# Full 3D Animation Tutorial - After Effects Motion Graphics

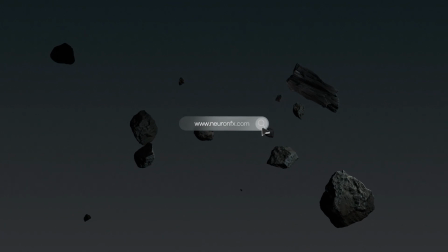0s
Something that always grabs attention is when you combine 2D design with 3D elements.
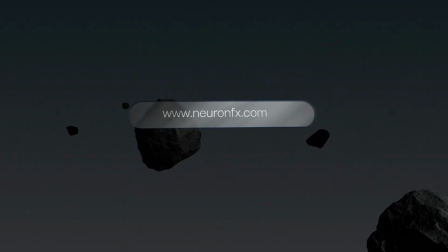5s
In this video, you will learn how to import and animate 3D models directly inside After Effects.
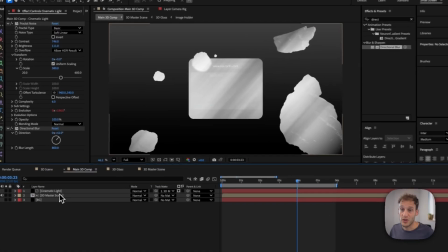12s
But we are not stopping there. We will also make sure that it looks great.
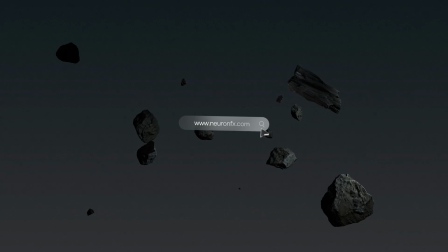17s
And I will share some clever ways to create 3D models without ever touching specialized 3D software.
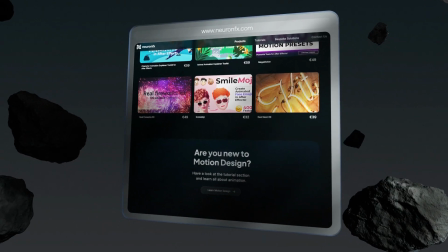24s
Let's get started.
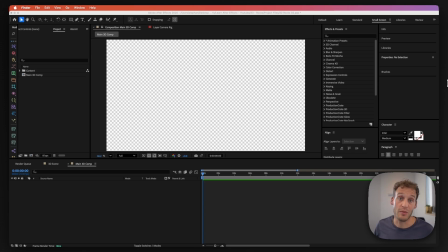28s
We are in After Effects and I'm going to start by importing some 3D models. Now it is super simple to add 3D models inside of After Effects.
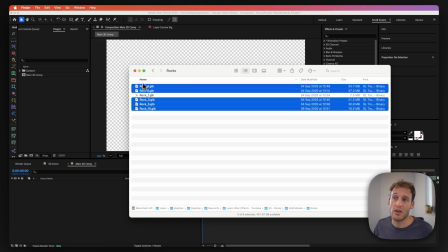35s
The only important thing is to have actually the correct models. So I'm going to use GLB models in this case, and I'm going to simply drag and drop them right inside of the project window right over here. Now don't worry, I'm also going to actually show you how I did these exact models.
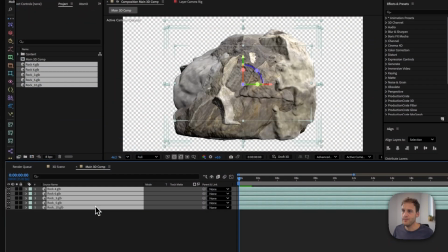49s
Now let's just drag and drop these inside of our composition. And we're going to be prompted to set the scale of these.
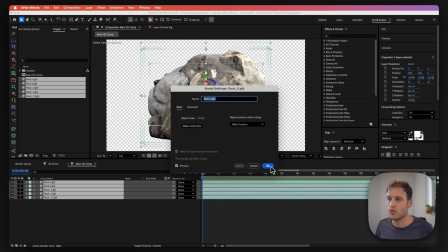56s
I'm fine with this, so I'm simply going to click on OK for all of these.
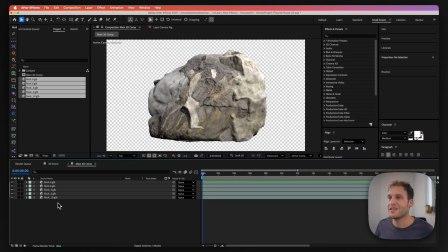60s
And now we have 5 different rocks right inside of my project window right in here. And if I just hide everything and show one in here, I can see one of the models right over there. As you can see, it's quite detailed. I'm going to now reposition these around my scene to build up this field of asteroids.
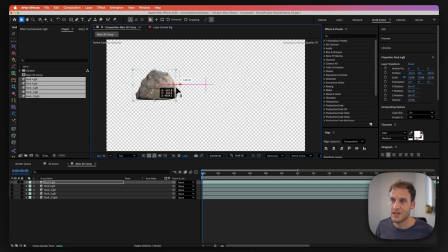78s
So let's push this a little bit back, somewhere like that, and push that around there, and we can also rotate it like that, and so on.
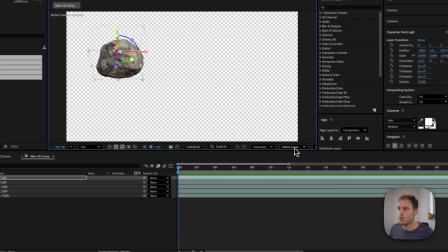87s
Now, what I suggest is actually to switch from active camera view to the top view.
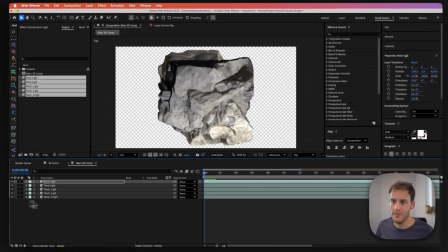91s
That way you can see all the models in here. Let's show them all in here. And now I can simply pick these rocks and just move them around.
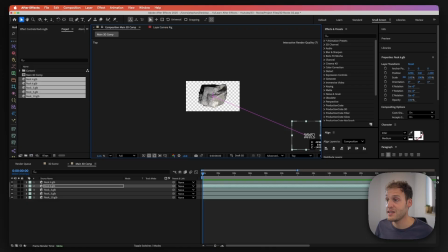99s
You can select the middle in here until XYZ is seen in there, and then just move them around like that. And that one and this one we're going to move right over there. We just need them to be totally random. Let's now switch back to the active camera. Now, of course, some of them we cannot see.
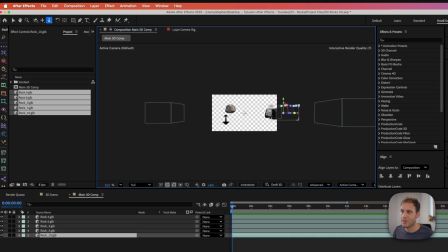115s
So I'm actually going to pick the dolly tool from here and I'm going to scrub back to put them all into my field, fit up to 100%.
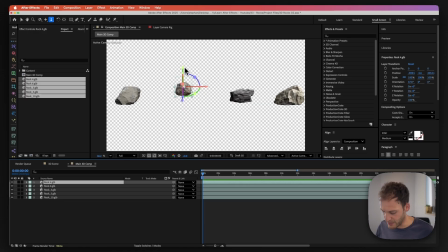122s
And now I can continue to play with this to set up my scene perfectly. So hit V on your keyboard and set that up right over there. This one, I'm going to set that somewhere around here. And this one, I would like to be somewhere around here.
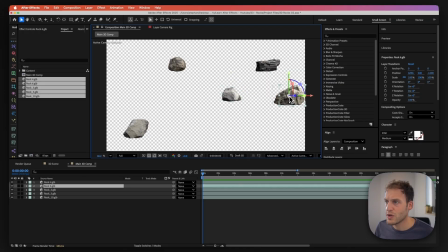137s
This one somewhere around there is good. This one, let's pick the middle and set that right there. Of course, the scale now is all the same, so I'm just going to adjust that as well. Press S for scale, scale that a little bit up.
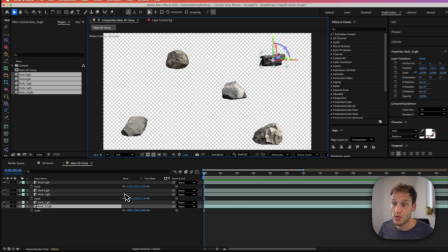149s
Now this one, I'm going to scale that up as well. And this one, I'm going to scale way up, somewhere like that, and bring that even closer to my camera.
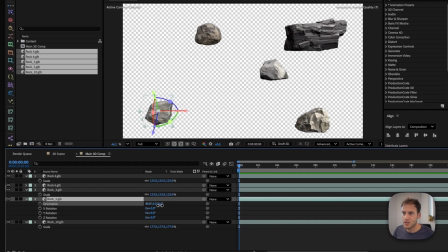158s
I can rotate this, so let's rotate the orientation and continue basically to play with this until you get what you like.
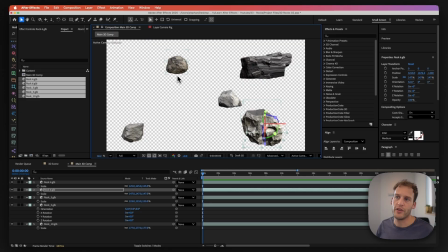164s
Now, apart from these main big rocks, I also want some smaller rocks. So to do that, I'm simply going to pick these same rocks in here,
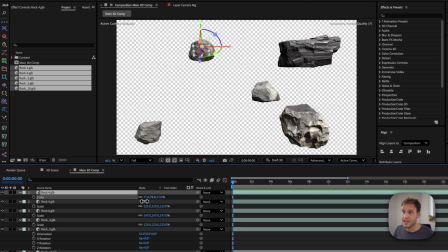171s
duplicate them and press S for scale and then scale them down and reposition them somewhere else inside of the scene.
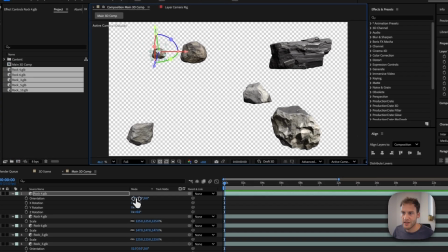178s
And to make them look more random, we can hit R and then rotate that however we like, just like that.
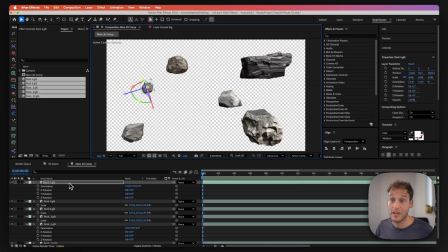184s
And then we can even create much smaller ones,
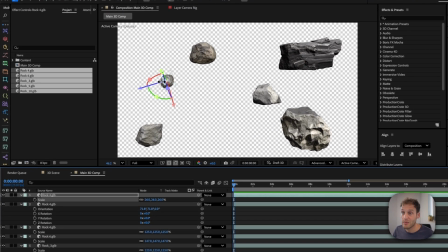187s
duplicate, hit S for scale and make that much smaller, and you can position it somewhere like that. There we go, we have even like smaller rocks right over there. Of course, this doesn't look like much right now, but we're going to continue tweaking this.
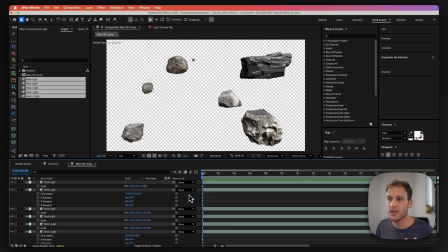201s
So the first thing that I need to do is actually add a background to put this thing all together. I'm going to go to layer, new, and we're going to go to solid.
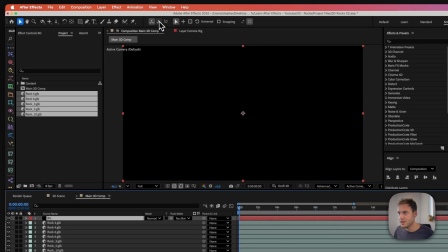209s
Now we're going to rename this to BG for background, click OK, and let's position that at the end.
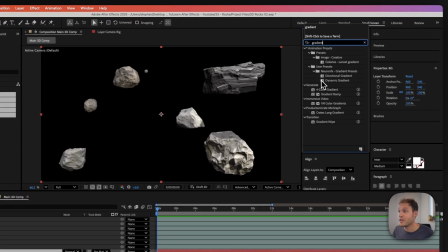214s
And I'm going to bring in a gradient. So let's bring in a gradient ramp, drag and drop that right over the background.
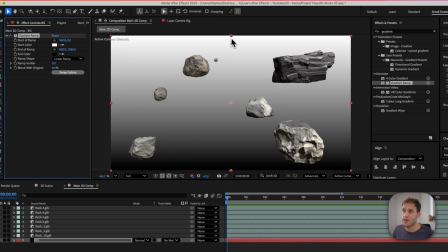221s
I would like to have this swapped, so I'm going to swap colors. So the brightest part would be on top, and I'm going to change this color to be like this dimmed gray.
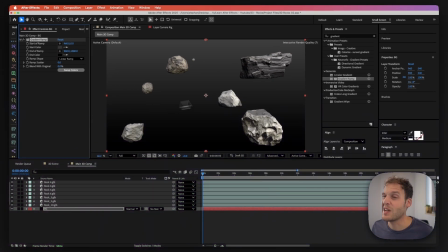229s
This is looking quite good already, but of course we need to create some more interest by creating some nice deep shadows.
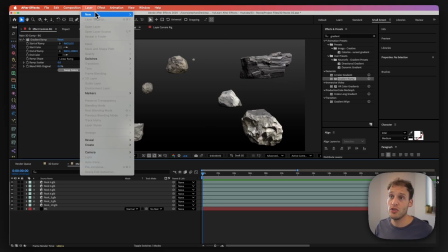236s
So now I'm going to add some light. So let's go to layer, new, light, and from here we're going to choose spotlight.
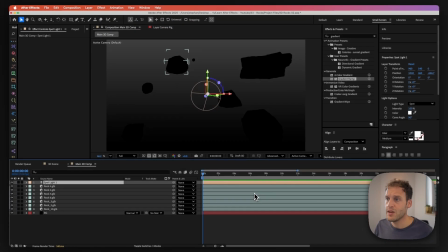242s
Simply press OK. Perfect, so I have my spotlight.